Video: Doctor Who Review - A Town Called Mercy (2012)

Alright guys, this is Mr. TARDIS and welcome to Mr. TARDIS Reviews. Now before I get started on this review, there's something I've been meaning to talk about for the past few weeks that I keep forgetting to bring up.
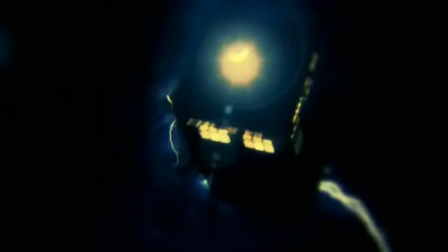0:10 So let's talk about the new intro sequence. Okay, so for Series 7 we're getting new opening credits every week,
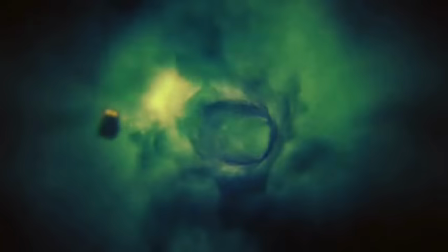0:18 and the Doctor Who logo gets a unique texture added to it, depending on what's happening in the episode.
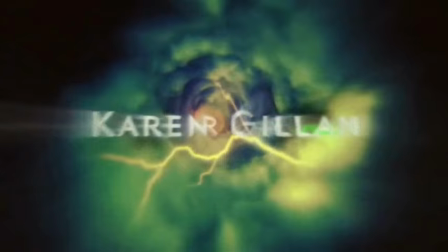0:23 First things first, there's nothing wrong with the idea of changing the texture of the logo,
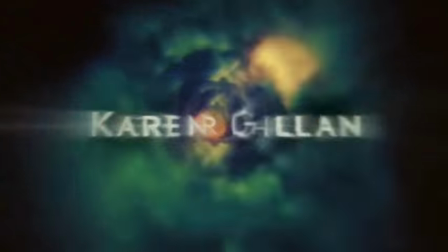0:28 I actually like that idea, but the rest of the opening just looks so cheap and tacky.
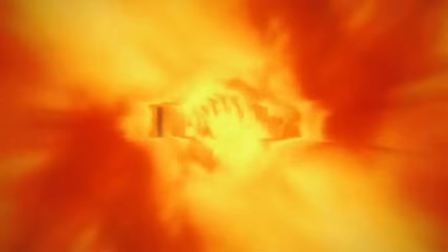0:33 It's clearly just the normal Series 5 and Series 6 opening,
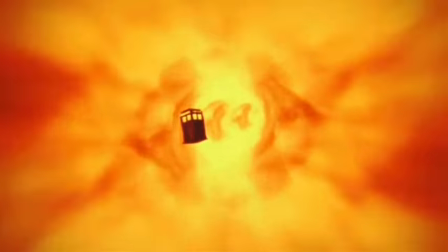0:37 but with strange filters to add different colours to the time vortex, as opposed to creating a new opening from scratch.
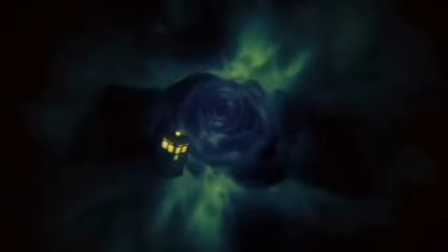0:44 The colour changes just look fuzzy and the colours are too saturated. It genuinely looks like something I could do on Windows freaking Movie Maker.
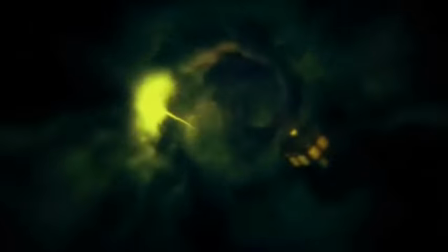0:53 Also, the way the actors' names appear just looks dull. They just fade in and there they are.
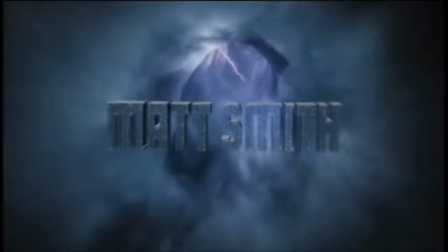0:59 The original opening was like, yeah, Matt Smith is in this and so are these guys, yeah, let's go on an adventure.
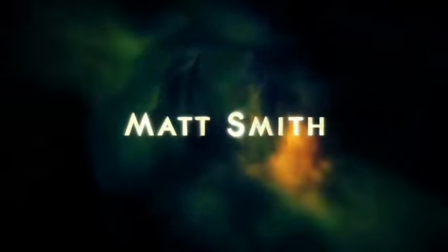1:05 Whereas here it seems like, yeah, this actor's in it and yeah, there's this person. There's no sense of wonder or excitement.
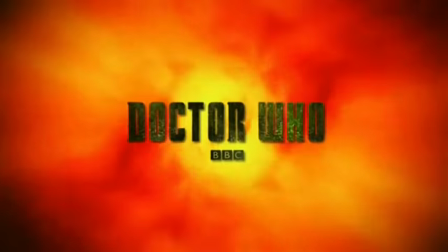1:13 While the original opening made me goddamned excited to be watching the show, these opening credits make me want to fall asleep.
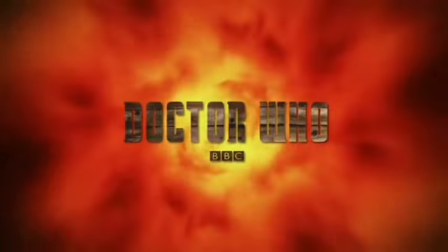1:20 Oh, and incorporating the BBC logo underneath the title,
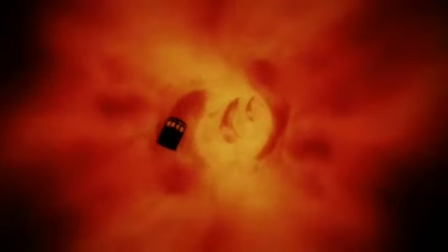1:24 and then having the logo just sitting there for a few seconds, it kind of diminishes the effect of the Doctor Who logo.
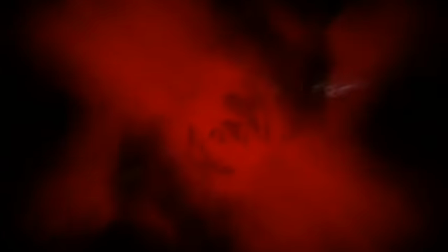1:31 So yeah, keep the texture changes, but incorporate the TARDIS into the logo like before,
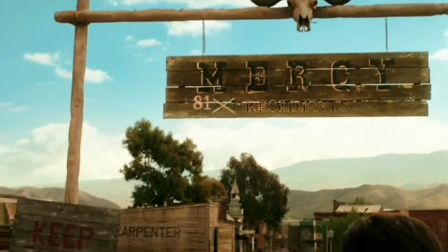1:36 get rid of the BBC logo, and add that to the original opening from Series 5 and Series 6. So, now that I've got that out of the way, we can now talk about Doctor Who, Series 7, Episode 3, A Town Called Mercy.
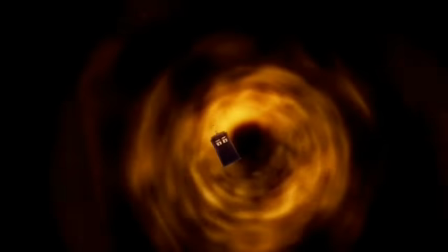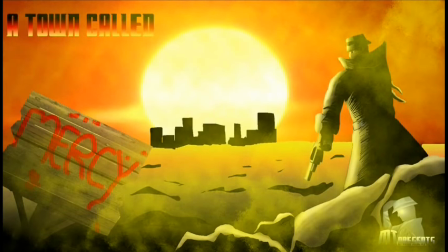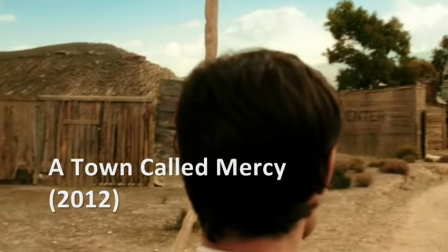2:30 The episode takes place in 1870s Nevada, in a town called, well, Mercy.
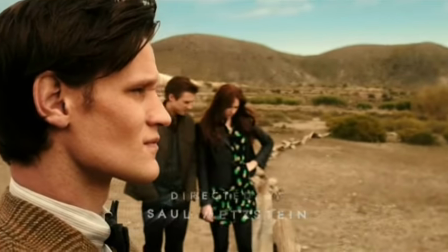2:35 The Doctor, Amy and Rory find themselves in this town which has been gripped in fear,
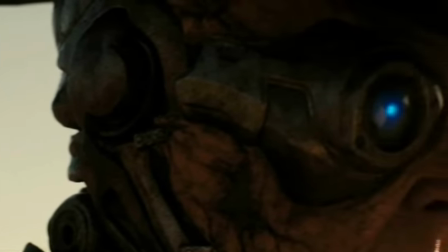2:39 and they're being held against their will by a cyborg gunslinger, played by Andrew Brooke, who is apparently Karen Gillan's boyfriend in real life.
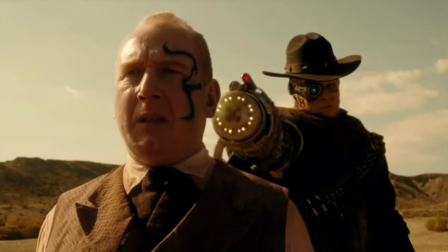2:47 The gunslinger is after a doctor named Kala Jex, played by Adrian Scarborough,
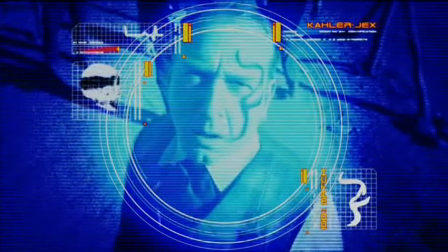2:52 who created him in order to end a war on his planet, but is now being hunted by the cyborg for revenge,
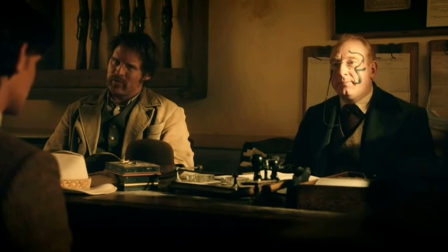2:57 despite him helping the citizens of Mercy. The doctor must decide whether or not to let Jex live. From that brief description, you can tell that this moral issue isn't going to be very simple, and since it's the focus of the story, then let's focus on that first.
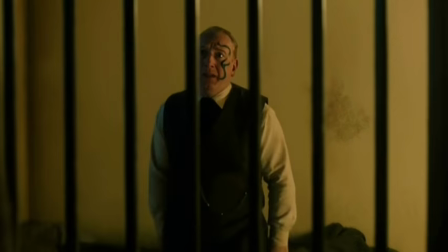3:13 Now, I need to say this, there's no sugarcoating it, and no one should even be trying.
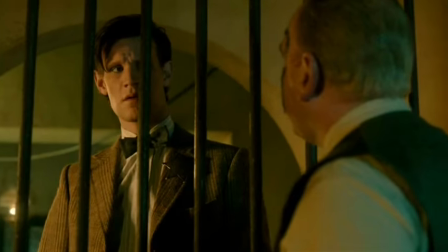3:19 The moral dilemma in this episode doesn't work. I'm sorry, but it simply doesn't.
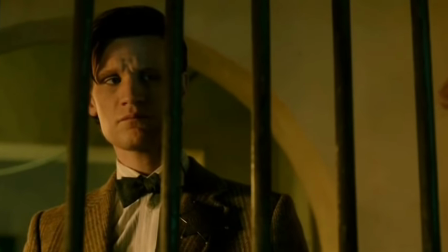3:24 But let's give a bit of context. This episode was written by Toby Whithouse, who wrote The God Complex last season.
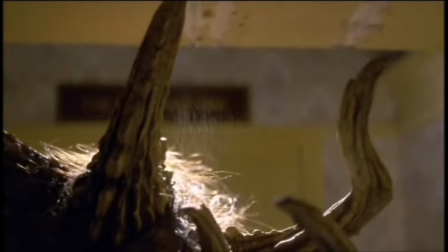3:31 I mentioned in my review of that episode that Toby is a writer who knows exactly what he wants his audience to feel and what emotions he wants to wring out of them,
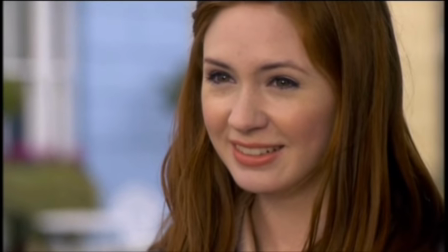3:39 but he cuts many, many corners and contrives reasons within his scripts in order to get there.
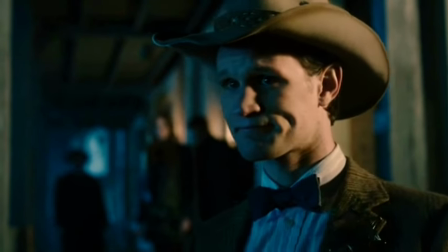3:45 However, in A Town Called Mercy, those same corners have been cut,
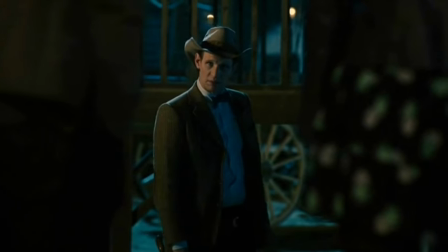3:49 but this time it's clear that Toby has no idea what emotions he wants his audience to feel.
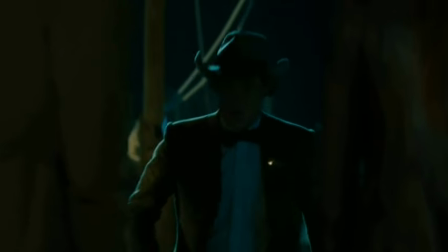3:54 Now let me stress, I have a massive amount of respect for Toby for trying to tackle this issue,
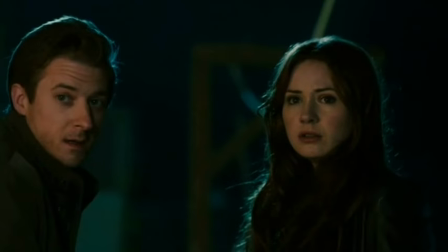3:59 because it's not an easy subject to get across, but it just doesn't work with what he's presented here,
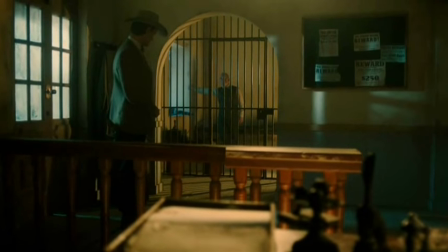4:04 and Toby just took the easy way out in the end.